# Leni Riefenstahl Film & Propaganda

Λένι Ρίφενστάιλ, κινηματογράφος και προπαγάνδα.
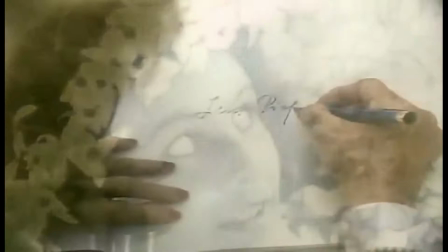[0:08]
Υπάρχουν πολλοί που χαρακτηρίζουν τις ταινίες της Ρίφενστάιλ προπαγανδιστικές και εμείς θα εξετάσουμε το ενδεχόμενο αυτό.
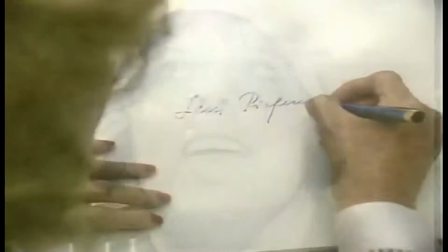[0:15]
Η Γερμανίδα χορεύτρια, ηθοποιός και κινηματογραφίστρια, τα έτη
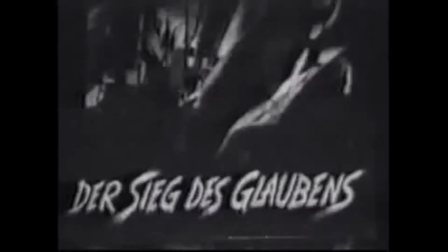[0:21]
1933-35, γύρισε τρεις ταινίες ντοκιμαντέρ, την τριλογία της Νιρεμβέργη. Η πρώτη ταινία της τριλογίας είναι η ταινία Victory of Fame,
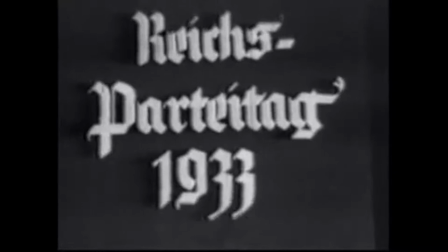[0:30]
όπου παρουσιάζεται το 5ο κομματικό συνέδριο του Εθνικοσοσιαλιστικού Κόμματος αμέσως μετά την εκλογή του.
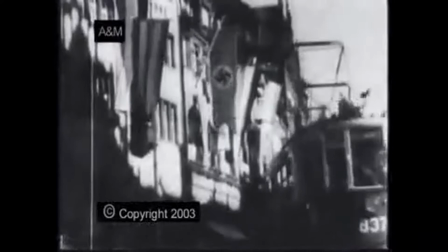[0:39]
Πρώτη παρατήρηση είναι πως υπάρχει συνεχώς κίνηση στο έργο. Αν δεν κινείται το αντικείμενο που προβάλλεται, τότε η κάμερα γίνεται φορητή.
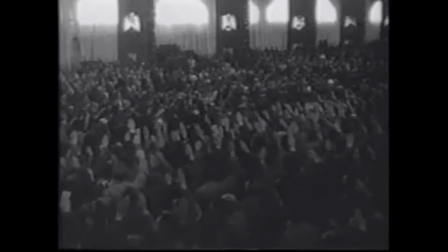[0:49]
Ακόμη υπάρχει το εξής μοτίβο. Πλάνα να αποτυπώνουν χιλιάδες ανθρώπους που θέλησαν να παρευρεθούν στο γεγονός αυτό.
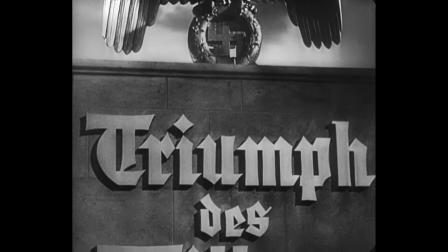[0:58]
Η δεύτερη ταινία της τριλογίας, Triumph of the Will, καταγράφει το κομματικό συνέδριο της Νιρεμβέργης του 1934.
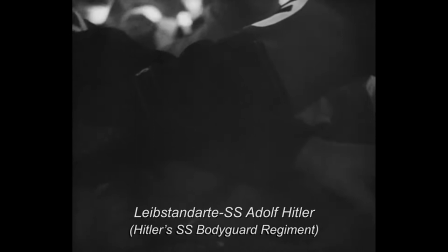[1:07]
Στην ταινία αυτή, Ρίφενστάιλ κατάφερε να ενσαρκώσει το πρόσωπο του Χίτλερ με το έθνος της Γερμανίας,
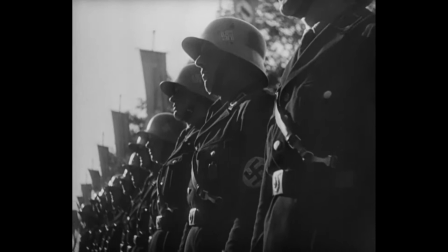[1:13]
να δείξει σκηνές μένους τέλους άντρες, παρέα με ναζιστικά σύνεργα, δίνοντας μια αίσθηση της ατελείωτης έκτασης του συνόλου.
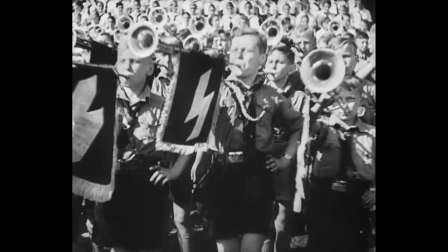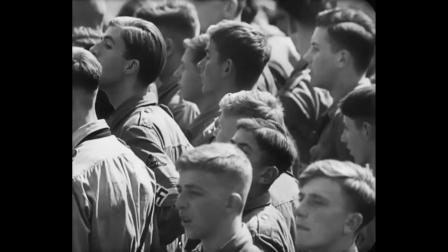[1:26]
Τα κοντινά πλάνα και το γρήγορο μοντάζ δίνουν έμφαση στην ποικιλία και την ποσότητα.
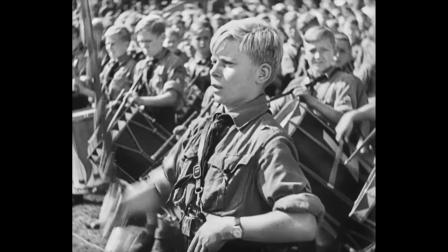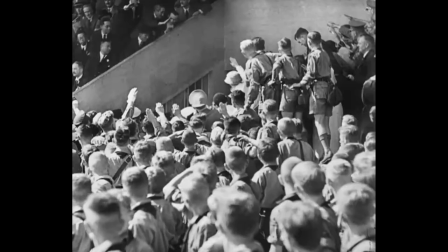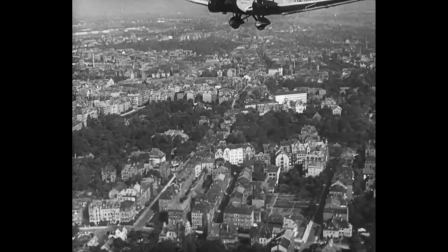[1:44]
Ακόμη χρησιμοποιήθηκαν όλες οι θέσεις της κάμερας, όπως είναι η εναέρια λήψη,
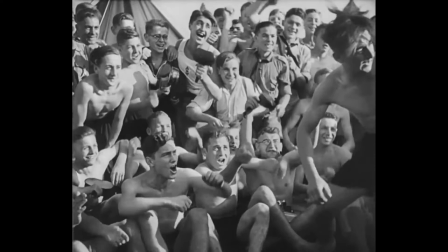[1:52]
η λήψη από το επίπεδο του ματιού,
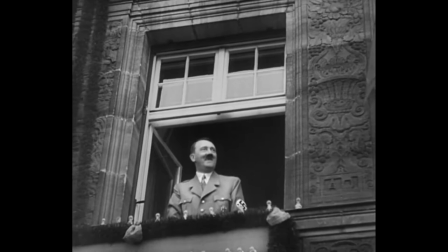[2:00]
λήψεις από χαμηλή γωνία κάμερας
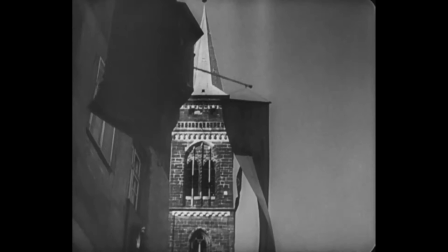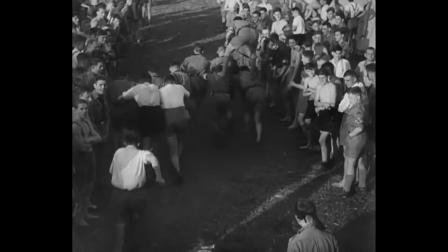[2:08]
και λήψεις από ψηλή γωνία κάμερας.
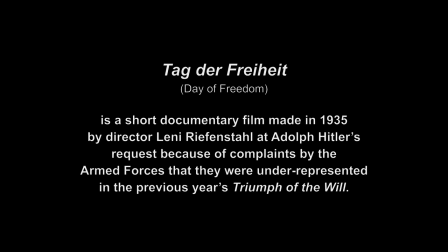[2:18]
Τρίτη και τελευταία ταινία είναι το 16λεπτο ντοκιμαντέρ Day of Freedom, αφιερωμένο στον γερμανικό στρατό.
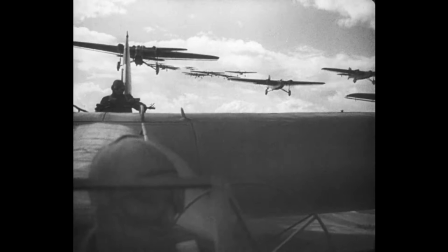[2:27]
Στην ταινία αυτή απεικονίζεται ένας πόλεμος μινιατούρα, όπου το πεζικό, το υπηκό, τα αεροσκάφη του γερμανικού στρατού,
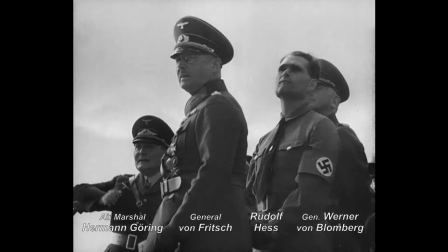[2:34]
η ροβόλα όπλα και το γερμανικό άρμα μάχης Panzer 1 παρουσιάζονται ενώπιον του Χίτλερ, των γερμανών στρατηγών και χιλιάδων θεατών.
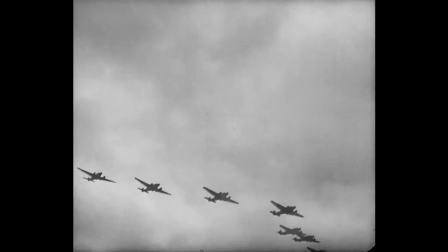[2:45]
Ανατριχιαστικό το τελευταίο πλάνο, όπου τα πολεμικά αεροσκάφη σχηματίζουν στον αέρα το σύμβολο του Εθνικοσοσιαλιστικού Κόμματος, μια σβάστικα.
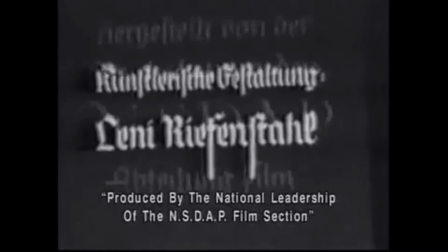[3:02]
Αν και οι ταινίες της Ρίφενστάιλ αποτελούν καταγραφές πραγματικών γεγονότων, δεν πάβουν να εξυπηρετούν προπαγανδιστικούς σκοπούς.
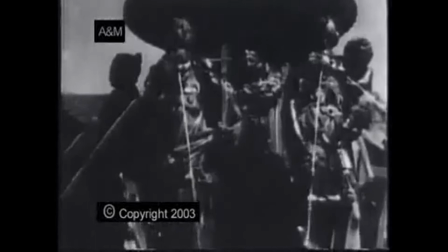[3:12]
Θα έπρεπε παρόλα αυτά να τις δοθούν εύσημα για τις πρωτοποριακές ιδέες που έφερε στον κόσμο του ντοκιμαντέρ.
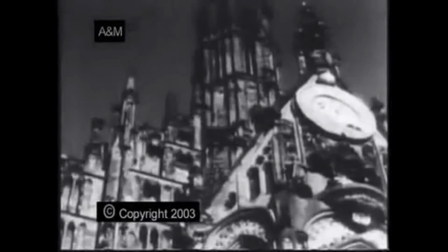[3:19]
Όπως είναι για παράδειγμα οι νέες χρήσεις της αερογραφίας, οι ασυνήθιστες γωνίες της κάμερας, η επιθετική επεξεργασία και η μουσική.
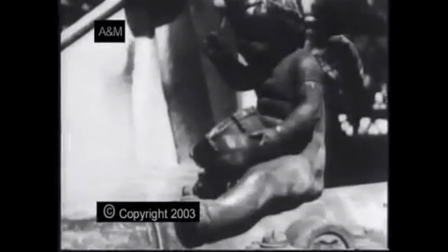[3:28]
Οι τεχνικές που χρησιμοποίησε και συνδύασε είναι τεχνικές που χρησιμοποιούνται μέχρι και σήμερα.